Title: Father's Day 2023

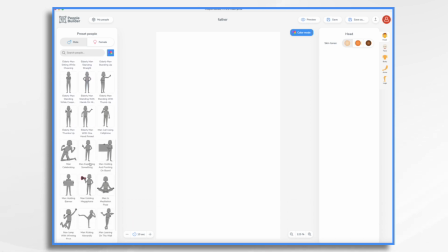(4:10)
And they have a body shape where he's holding his cup of coffee. So let's see if I can find that.
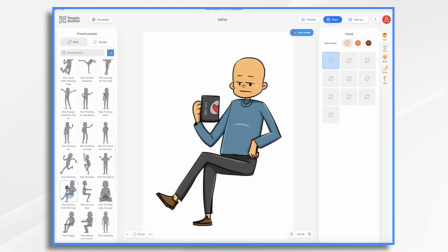(4:16)
Here it is. And right now it's in color.
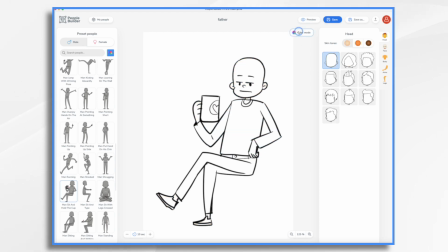(4:21)
You can turn that off or on. And remember I said I wanted to have it in color.
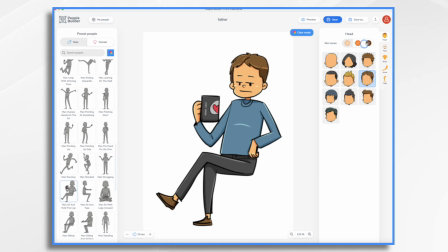(4:27)
So I'm going to recreate it. So he had this hair. And I want him happier, so I'm going to click his face, make him happy. And he was wearing a short sleeve shirt, and I think it was this one. So I changed the color of the shirt, and then for the arms, I'm changing it to these short sleeves.
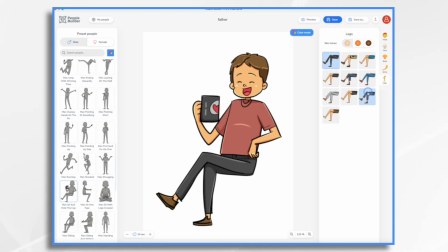(4:47)
And then for his legs, he had like jeans and sneakers on. And I think that's great. So this is now going to be my dad. So I'm going to go ahead and export it. and
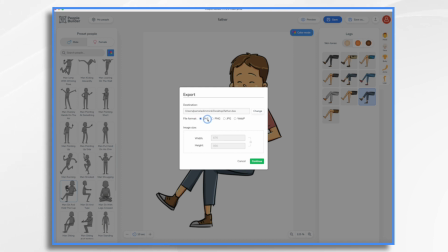(4:58)
I'm choosing the DAS, Doodly Asset file, okay?
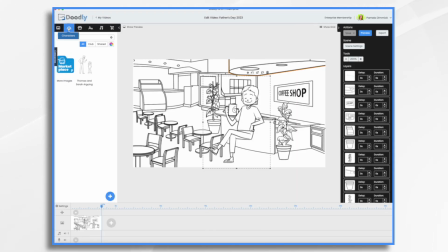(5:03)
I'm just gonna put it on my desktop. So I'm gonna put them in characters this time, and I'm gonna click the little blue and white plus sign,
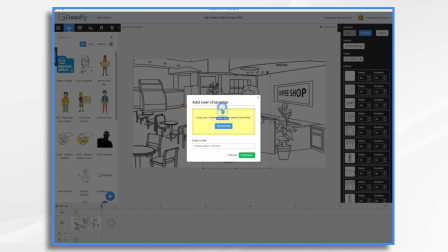(5:12)
and I'm gonna drag in this DAS file, and there it is.
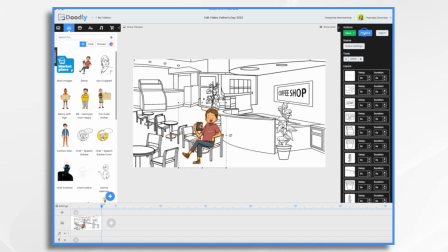(5:18)
Once again, let's get rid of this guy. If we preview it, Doodly knows how to work with it. It's awesome. So this little chair doesn't quite work for his position, so I'm going to delete this one. And let's try this chair here.
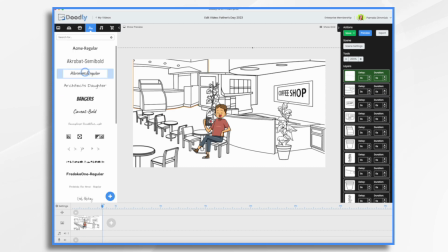(5:38)
So now we want to add some text, and I think I like this one for it. And it's going to get lost with all my background, so let me get a little background.
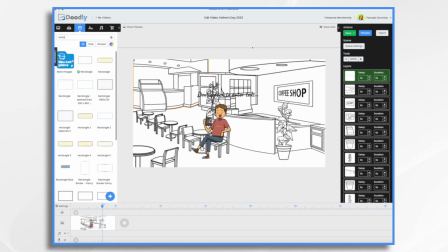(5:51)
So let's do rectangle. So I like this one here, this dashed rectangle. It's a Doodly Enterprise asset. Okay, so this gets a little bit lost because it's a very busy background.
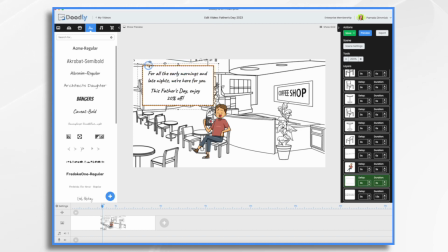(6:08)
So maybe we can use some color. So let's click on our rectangle and its little gear icon, and let's change its color. I like this blue, and now that stands out a little bit better. And we could change the font color too if we'd like.
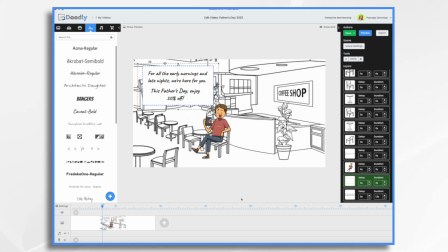(6:27)
I think that'll be okay. So let's take a look.
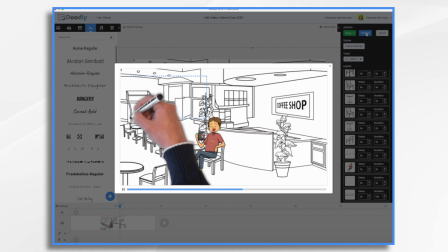(6:35)
So there's our dad. That takes a little too long to draw.
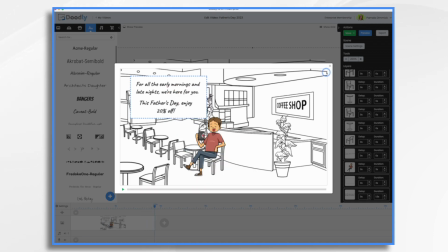(6:41)
Then it races through the actual part we care about.
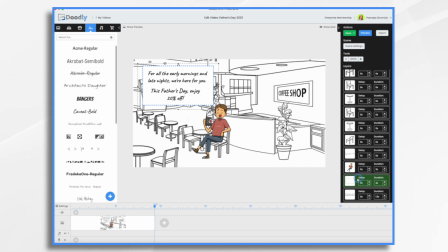(6:45)
So click your little rectangle, and this is the default 3 seconds. Again, too long. I'm going to go 1 second, and then we can slow down this part. 2.5 seconds, I think, probably 2.5 seconds. And let's put a delay here between these two, maybe just a little bit.
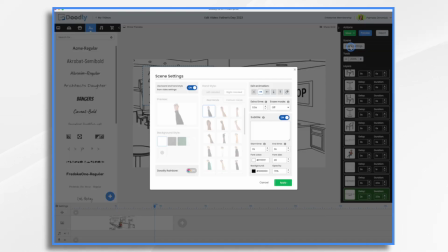(7:06)
And then at the very end of the scene, go to scene settings, right here, extra time at the end. Let's put like 7 seconds.
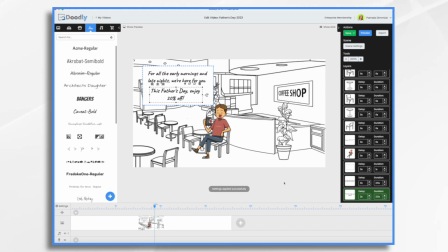(7:16)
That way, if this is playing on Facebook or wherever, it'll eventually just look like a still image once everything's drawn. And that gives them time to write down, okay, you know, to kind of absorb the message. And if they have to write down a discount code, if we put a discount code in, then they have time to do that.
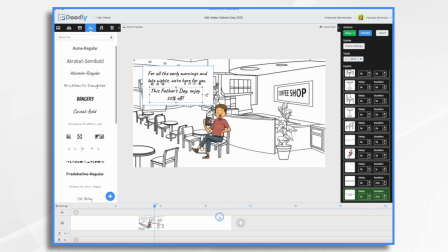(7:35)
And then I think we'd like some music, just, you know, something a little catchy, and then maybe a camera move so that it ends on this. So let's add some music.
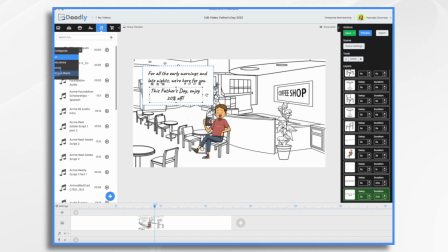(7:48)
Go to sounds, categories, music, and then let's just find something. I'm going to take Feeling Fine. I don't know, it's probably fine. We'll find out.
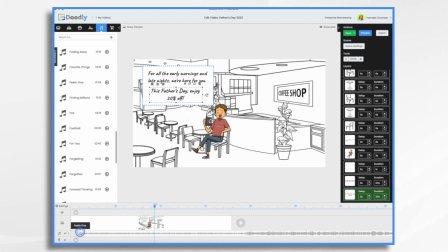(8:00)
It's got about 1.5 seconds of dead air, so I like to tighten that up and then move it down so it starts right away. And then of course it's way too long. So let's go to the end and shrink all this down.